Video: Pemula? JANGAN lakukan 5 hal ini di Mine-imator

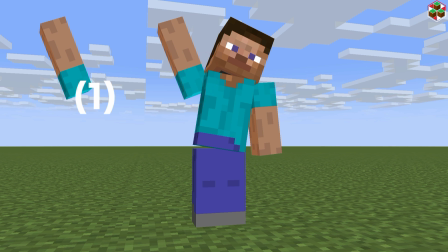Di sini yang langsung terhubung ke tangan kanan, ya tentu saja bodinya, yang berarti bodinya berada pada urutan kedua. Oke, setelah tahu body berada pada urutan kedua, langsung lanjutkan dengan mencari urutan ketiga. Caranya sama, cukup cari bagian tubuh mana yang langsung terhubung ke body, kecuali tangan kanan, karena tangan kanan tadi sudah menjadi penggerak pertama.
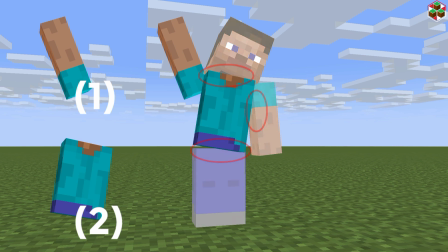Oke, di sini yang langsung terhubung ke body adalah kepala, tangan kiri, dan sepasang kaki.
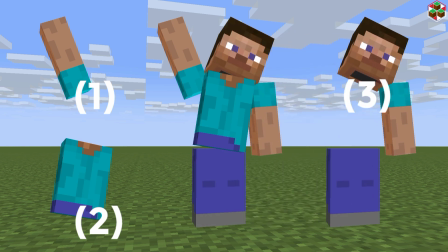Dan semua itu berada pada urutan ketiga. Namun ada pengecualian untuk kaki. Walaupun di sini kaki berada pada urutan ketiga kalau pakai hitung-hitungan yang tadi, tapi di sini kaki tidak akan bergerak.
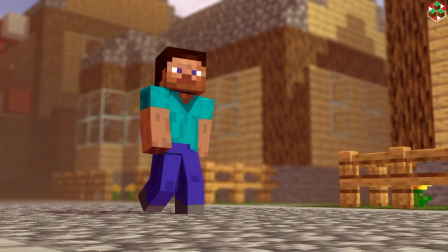Yang bisa mempengaruhi kaki cuma rotasi atau perpindahan stiff-nya.
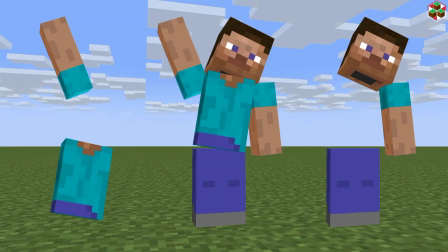Jadi selama stiff-nya gak ada perubahan posisi atau rotasi, kakinya tidak akan terpengaruh gerakan bagian tubuh yang lain.
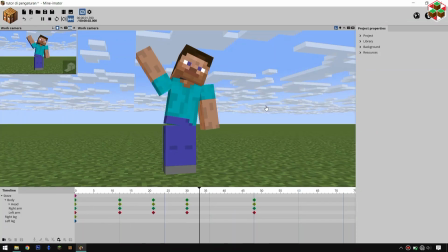Oke, kembali lagi pada gerakan melambaikan tangan yang tadi. Di sini sebelumnya kita udah mengetahui urutan pergerakan pertama, kedua, dan ketiga.
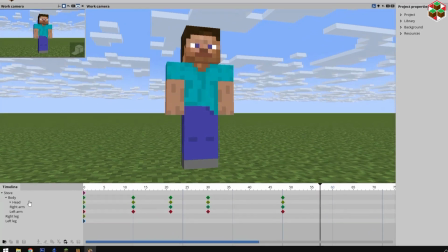Jadi langsung aja tandai semua keyframe yang tadi berada pada urutan kedua, karena di sini yang berada pada urutan kedua cuma body, jadi yang ditandai cuma keyframe bodinya aja.
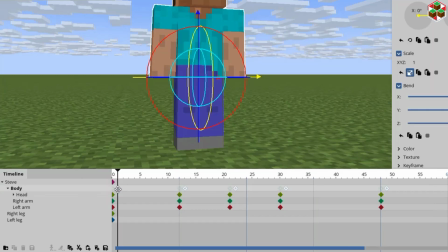Lalu geser keyframe-nya sekitar 2 tick ke arah sini. Tick itu garis-garis kecil ini ya.
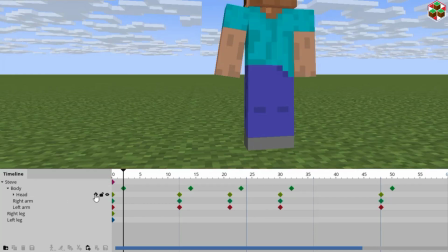Lanjut menandai semua keyframe bagian tubuh yang berada pada urutan ketiga. Di sini yang berada pada urutan ketiga adalah kepala dan tangan kirinya.
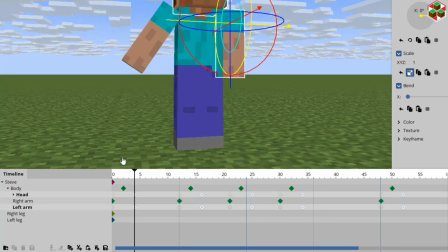Lalu geser itu sebanyak 4 tick ke arah sini. Dan susunannya akan terlihat seperti ini.
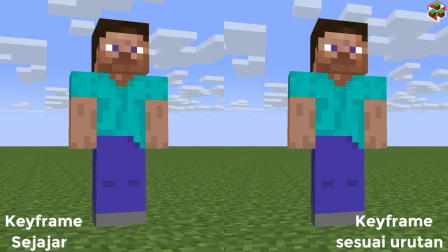Udah cukup seperti itu, dan ini perbandingan antara gerakan keyframe sejajar dan keyframe yang tidak sejajar. Gimana hasilnya? Ada kan perbedaannya? Namun ada beberapa pengecualian yang membolehkan untuk meletakkan keyframe secara sejajar. Gua sebutin dua aja. Yang pertama, ketika body part berada pada urutan pergerakan yang sama.
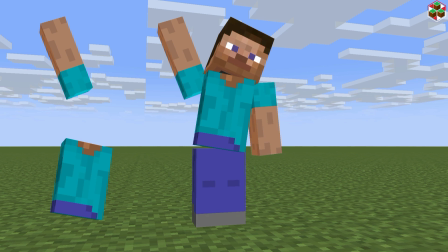Seperti pada gerakan melambaikan tangan kanan, kepala dan tangan kiri sama-sama berada pada urutan ketiga. Kondisi kedua yang membolehkan untuk meletakkan keyframe secara sejajar adalah ketika terdapat kontak atau sentuhan antara dua objek yang berbeda.
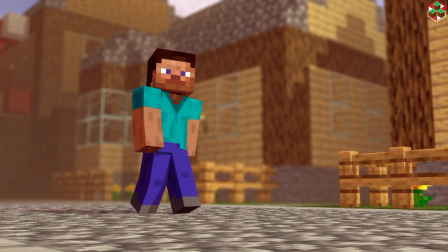Misalnya pada gerakan walk cycle, terdapat kontak atau sentuhan antara kaki dan lantai.
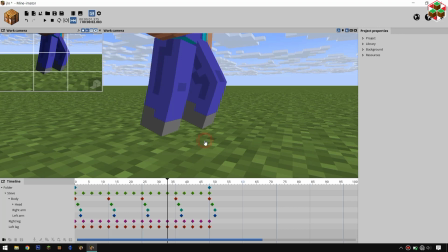Jadi keyframe kaki dan lantai, lantai gak bisa digerakin. Di sini karena lantai gak bisa digerakin, maka yang digerakin itu stiffnya.
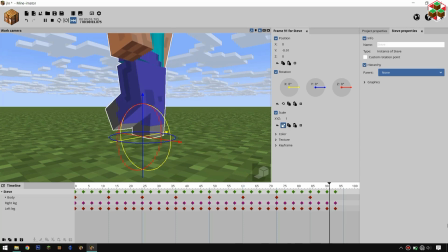Jadi yang sejajar itu keyframe gerakan kaki dan keyframe posisi stiffnya. Stiffnya digerakkan secara vertikal untuk menjaga kontak atau sentuhan kaki pada lantai supaya tetap solid, tidak melayang ataupun tenggelam.
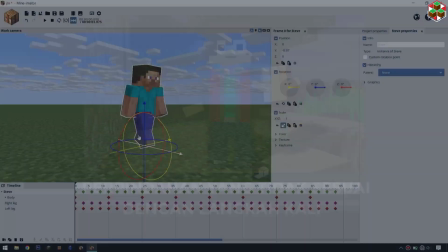Kelima, melakukan perpindahan yang tidak sesuai dengan langkah kaki. Oke, di pembahasan sebelumnya gua membahas koneksi antara kaki dan lantai secara vertikal.
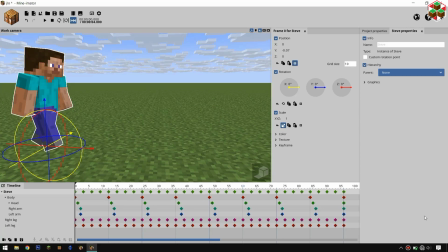Dan sekarang gua mau bahas perpindahannya secara horizontal. Untuk membuat keyframe perpindahan horizontal, lebih baik buat folder baru terlebih dahulu,
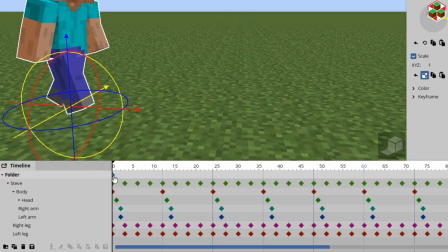supaya tidak merusak gerakan vertikal yang tadi sudah dibuat pada pembahasan sebelumnya.
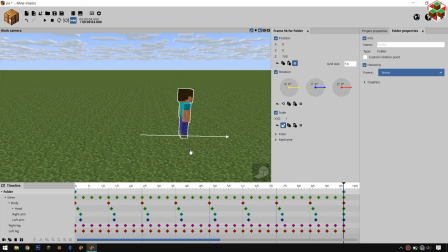Perpindahan itu harus sesuai dengan lebar dan kecepatan langkah kaki pada walk cycle-nya. Soalnya banyak gua lihat yang kakinya gak connect, gak pas dengan lantainya.
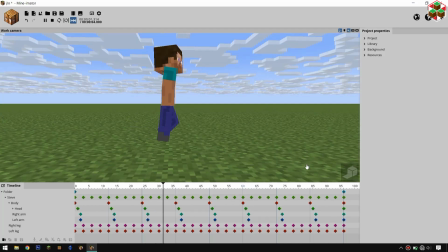Biasanya perpindahannya terlalu cepat atau malah terlalu lambat. Terus gimana supaya langkah kakinya sesuai dengan lantai?
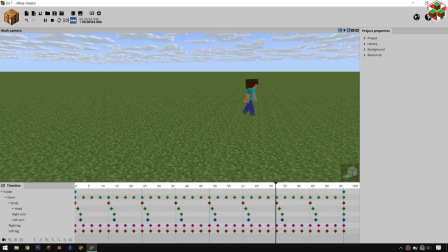Ya, disesuaikan. Tapi beneran loh, kalau perpindahannya kecepatan kayak gini, ya tinggal deketin posisi akhirnya.
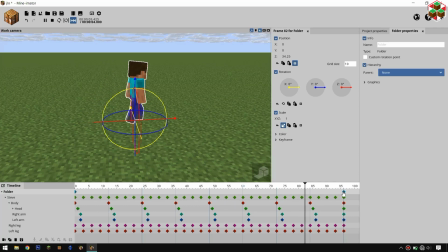Kalau kelambatan, ya tinggal jauhin posisi akhirnya. Mungkin kalian bakal bilang, tapi bang, gue pengennya dia jalan dari titik A ke titik B, dan gak sejauh itu. Oke, kalau kalian gak mau ngubah posisi akhirnya lebih jauh supaya kakinya pas, ya keyframe-nya aja yang digeser ke sini.
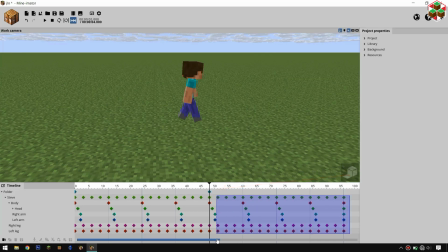Kalau kakinya udah pas, sisa keyframe walk cycle-nya dihapus. Udah kayak gitu. Jadi kelima hal tadi tidak bisa kalian jadikan sebagai patokan mutlak, karena beberapa hal bisa saja tidak berlaku pada situasi dan kondisi tertentu. Sebenarnya mau gua bahas lebih banyak, tapi ya sayangnya videonya udah selesai.